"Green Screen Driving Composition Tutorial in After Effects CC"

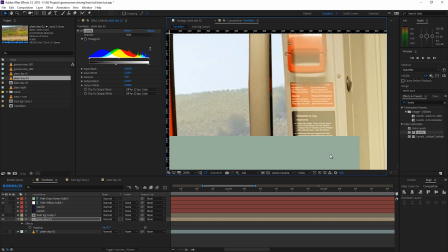12:40 work on that. Perfect. Back to normal. This is what this looks like.
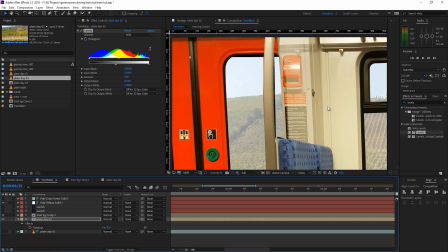12:46 And now we try to get the same thing done for our sky.
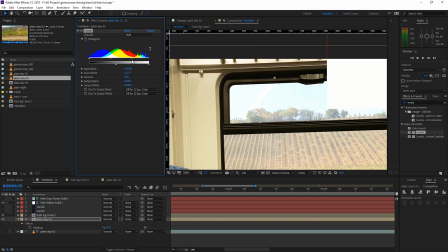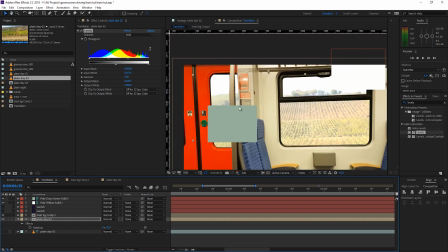12:56 Now we have the same sky color. Maybe let's just push the blacks a bit back.
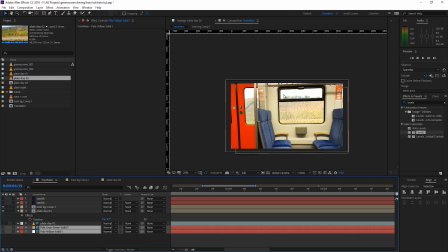13:01 So this is the grading of our background. And let's just quickly make one step to integrate this more. For that, we create a new adjustment layer by the Control Alt Y. Call this our glow.
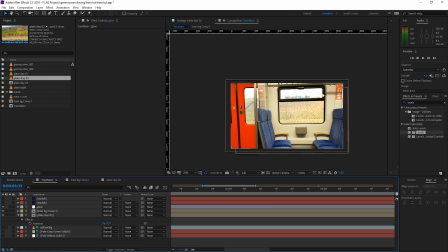13:17 Because as our outside is so bright, it should bring light to the inside. So we type in glow at the effects and presets, and you can see what this is doing. So we can go to the threshold and bring it up. In this way, only the really bright areas get a glow effect applied.
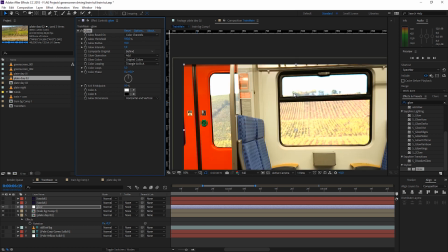13:35 And now let's increase the glow radius to something really high. So you see now it's glowing over inside the train.
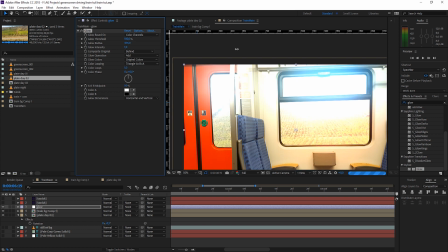13:45 But let's just bring this way up to maybe 500, maybe even 600.
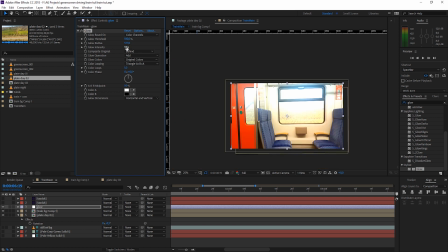13:53 Great. Now this is obviously too strong. So you can just go down with the glow intensity, or you could go down with the opacity of your layer. But I like to keep it simple and just go down with the glow intensity to maybe 0.2, maybe just 0.1.
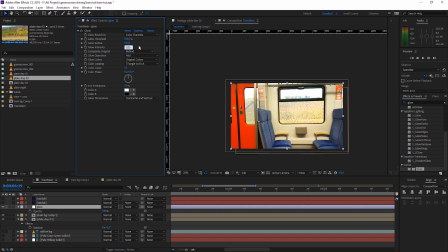14:10 Maybe this is still too much, so maybe just 0.05 or 400. So this just depends on how you would like to have it. But this looks really nice. Now the bright sky is really showing through.
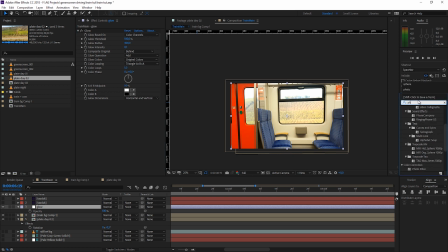14:30 And as we have done that, let's apply a photo filter to our train. Because I filmed this by night, so it's a bit more cold, and I want to have it warm, as the sun is burning pretty hot from the outside.
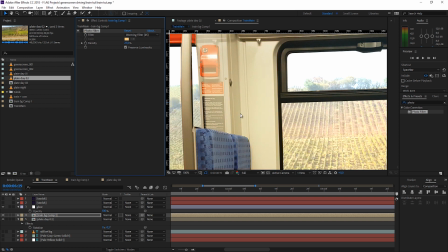14:44 You can see the color change from more bluish tint to something more warm.
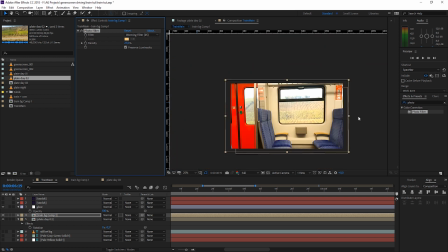14:52 Great. So let's just save this. So for the moment, this is everything we want to do for the first tutorial. And if you liked what you see, just feel free to also watch the second part of this, where I'm bringing in the green screen footage.
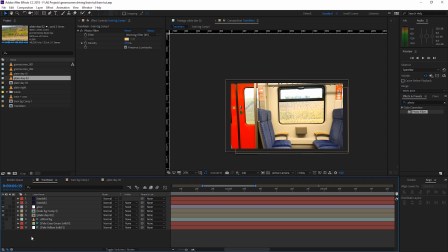15:09 I show you some tips and tricks on how to position that. And then we're also going to track the original train movement and apply it to the whole shot for a final realistic look.
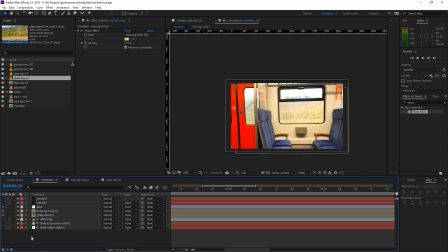15:22 And once again, if you liked what you see, if you get new ideas out of this, just give me a thumbs up and subscribe to my channel. In this way I can do way more tutorials for you, and I really love this shit.
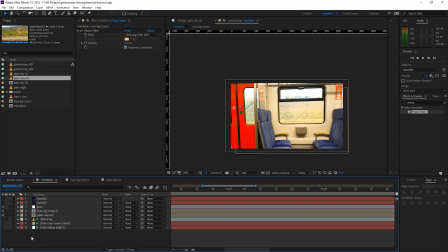15:35 So now I wish you a lot of fun on recreating this stuff, and after that just follow me to part 2 of this tutorial.